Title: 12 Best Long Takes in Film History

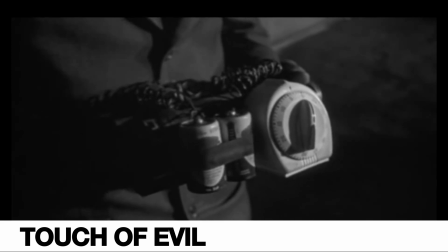Orson Welles' timeless noir about a Mexican border town and the corruption and crime within it was also his middle finger to the studios.
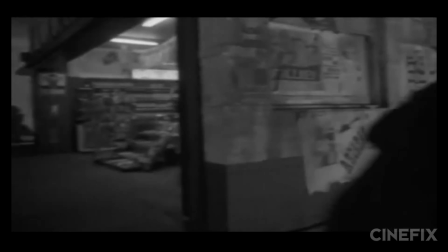With a bad reputation for going over budget and schedule, the long takes in Touch of Evil were a way for Welles to prove his critics wrong.
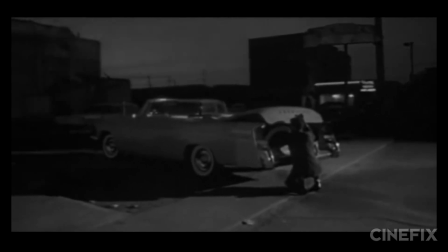He wouldn't tell the studios how he planned to shoot a certain scene so that they would hear he'd spent a whole day just rehearsing and send someone over in a panic,
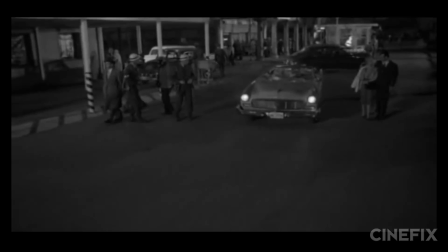only to arrive and find that he'd staged a long take which put him days ahead of schedule. But there's no disputing Welles' technical mastery.
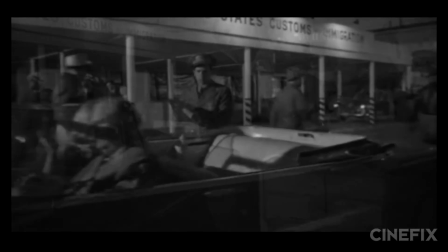The level of suspense achieved in the very first shot is astounding.
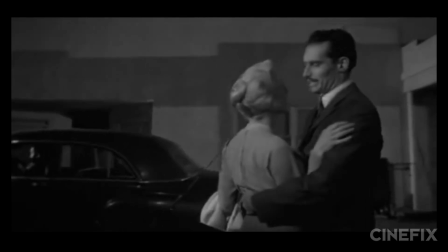From the first close-up to the soaring wide, the entire shot absolutely pulses with anticipation for that final explosion.
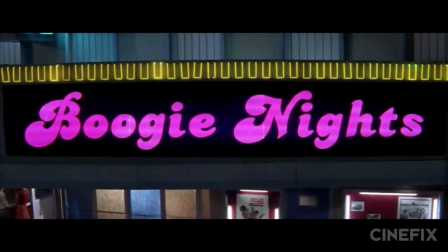Coming in at number 5, the long take from Boogie Nights.
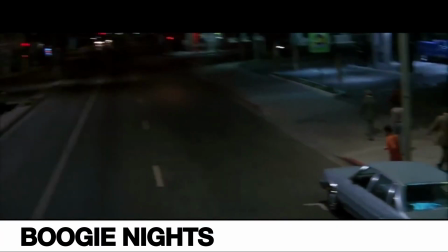When most people think Boogie Nights, they think of the spectacular 3-minute shot from the crane down through the club that establishes the entire movie.
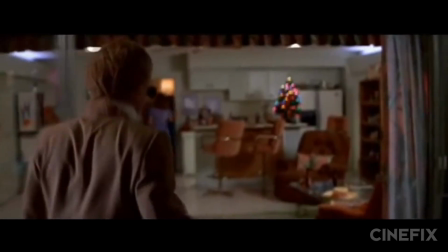But we prefer the 3-minute long take later on in the film that follows Little Bill as he slowly searches for his wife,
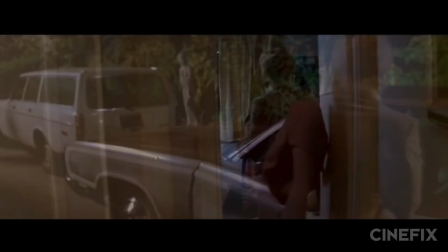finds her sleeping with another man, walks to his car, and then murders her.
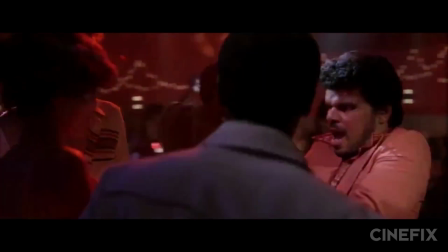Where the opening shot is spectacular for all it shows us at once, this one is spectacular for all it doesn't.
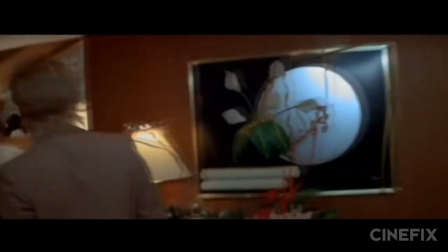We know something important is happening because the camera is still following him, but the plot comes so slowly, we're left to dread what it is until...
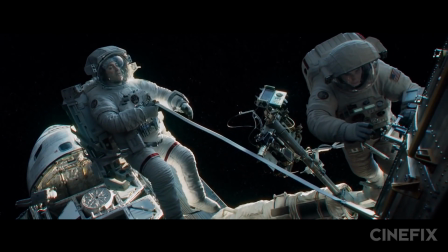Explorer, this is Houston. Go ahead, Houston. Mission abort. Repeat. Mission abort.
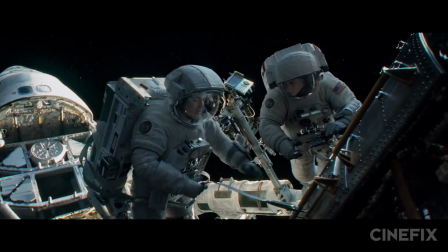At number 4, the very first shot of Gravity.
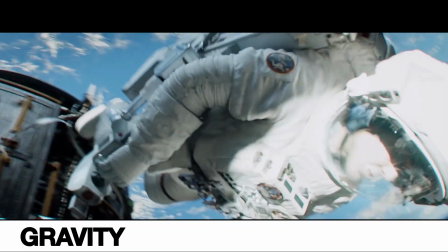Clocking in at an astounding 12.5 minutes, the opening shot of Gravity captures the beauty, breathlessness, and feeling of space like no film before it.
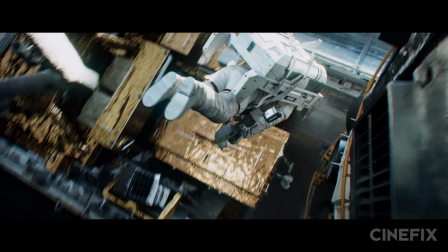Here, the long take makes audiences feel like they're in that world,
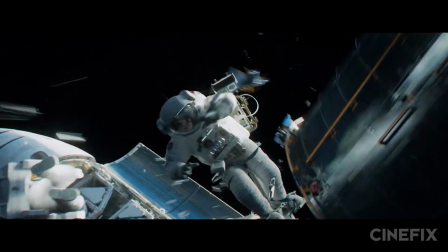floating along like an astronaut beside our heroes until the tension gradually ratchets up as the film literally hurtles into action, setting the pace for the story to come.
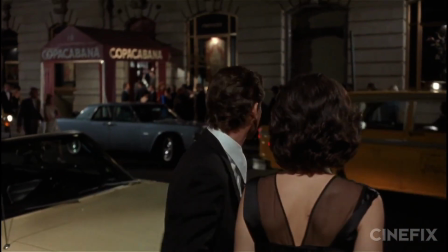Thank you, sir. All right, see you later. Thanks. What are you doing?
Closing in at number 3, the Copacabana Lounge from Goodfellas.
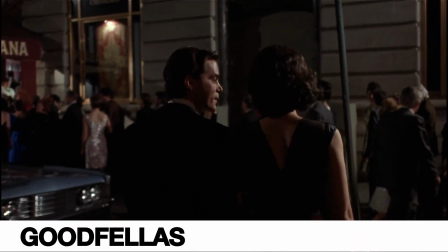Scorsese's most famous of long takes, and he's done quite a few, actually came about as an accident when he wasn't allowed to use the front entrance to the club.
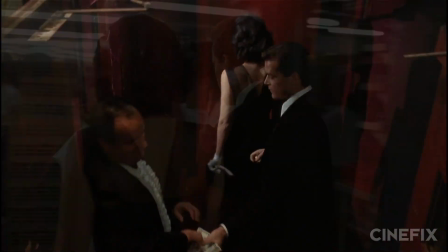Goodfellas is the story of a man who always wanted to be a gangster, and nowhere is the seduction of that lifestyle more apparent than this one shot.
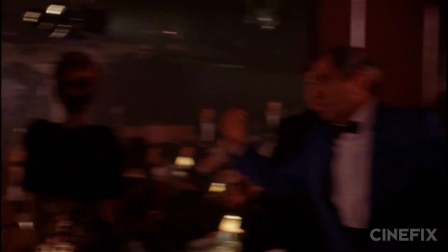For Henry, life is smooth, fluid, and easy, and this long take is the perfect way to show that.
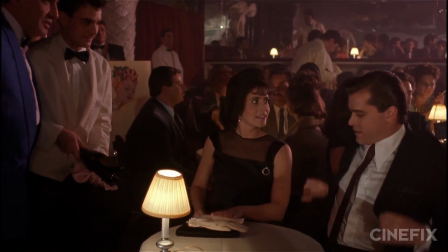Just like Karen, we're thrilled to be led down a back corridor into the life of a wise guy, and Scorsese wouldn't have it any other way.
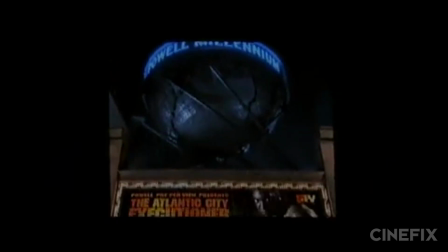Good evening, everyone, and welcome to a Powell pay-per-view television event.
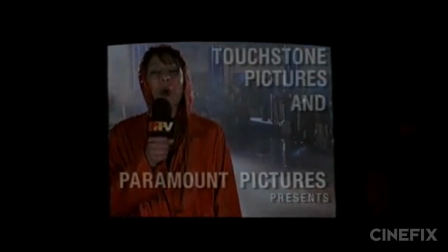It's hard to believe, but tonight's heavyweight fight is the swan song for the grand old Atlantic City Arena.
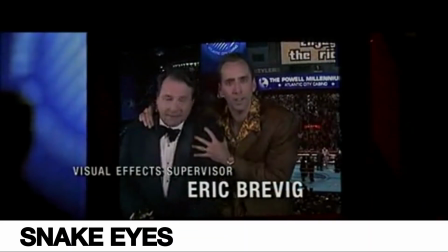At number 2, the boxing match from Snake Eyes. Brian De Palma is pretty much obsessed with long takes, and not always for the right reasons.
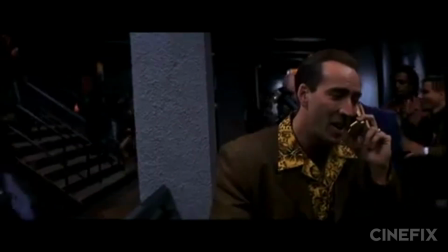But it's hard to find one more intricate, massive, and absolutely insane than this one from Snake Eyes.
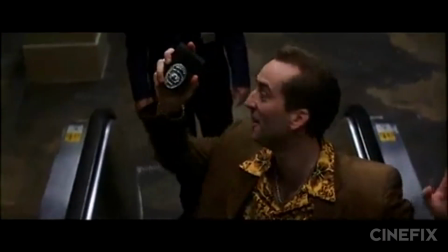Nick Cage is bouncing off the walls and going way over the top in typical Nick Cage fashion, and what better compliment for his insanity than a completely gratuitous tracking shot?
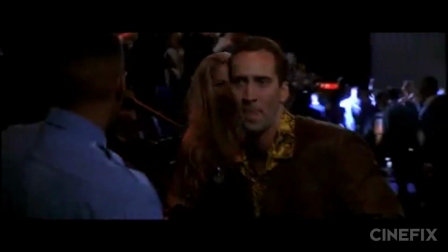This 12-minute long tour of an Atlantic City boxing arena perfectly sets in motion the conspiracy thriller to follow,
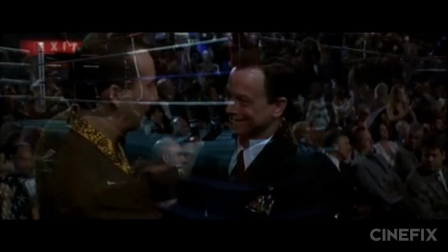and although the movie definitely collapses under its own weight, this first scene is always worth a watch.
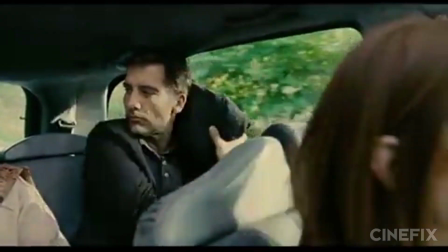Hey, you're snoring. No, I wasn't. Yes, you were.
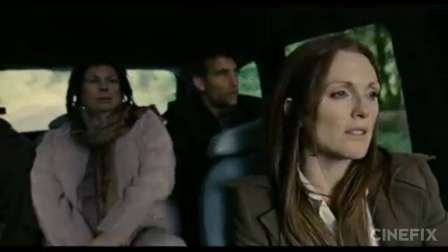He always snored.
And finally, at number 1, the car scene from Children of Men.
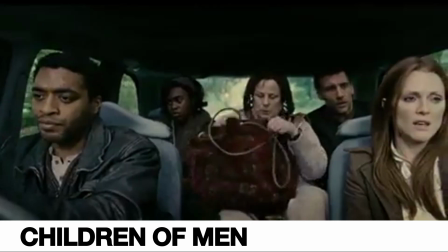Alfonso Cuarón's bleak sci-fi apocalypse tale contains this shot here, possibly one of the most immersive long takes ever created.
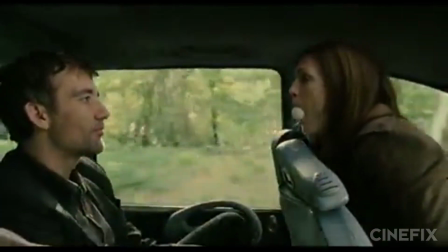And instead of tracking across a massive beach or along a huge traffic jam, all it does is move around within a car.
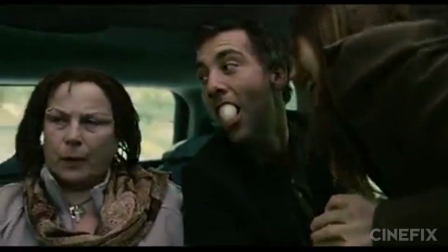But that precision is so much more difficult than the grand expanse of some of the other shots on this list, and the effect is that much more gripping and intimate.
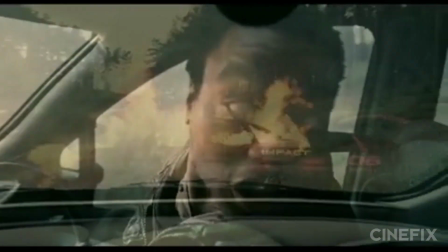Most people who saw the film didn't even notice that the camera never cuts their first time through. The shot itself took 12 whole days, and take a look at the rig they had to build to pull it off.
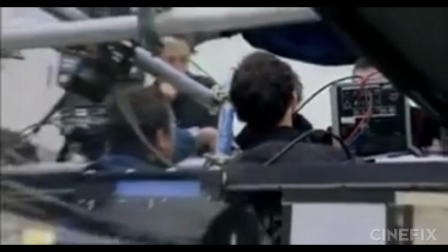There are 4 people sitting on top of the car as it's moving, operating the camera.
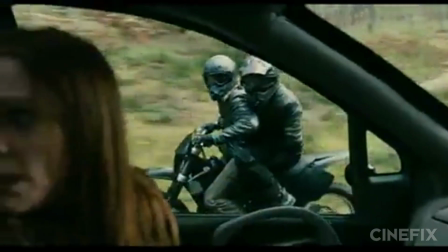But the results speak for themselves, which is why we think this is the best long take ever filmed.
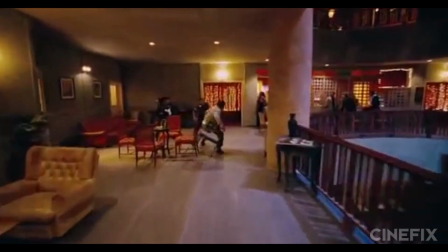Before you jump to the comments to let us know which long takes we left out, can you say Russian arc?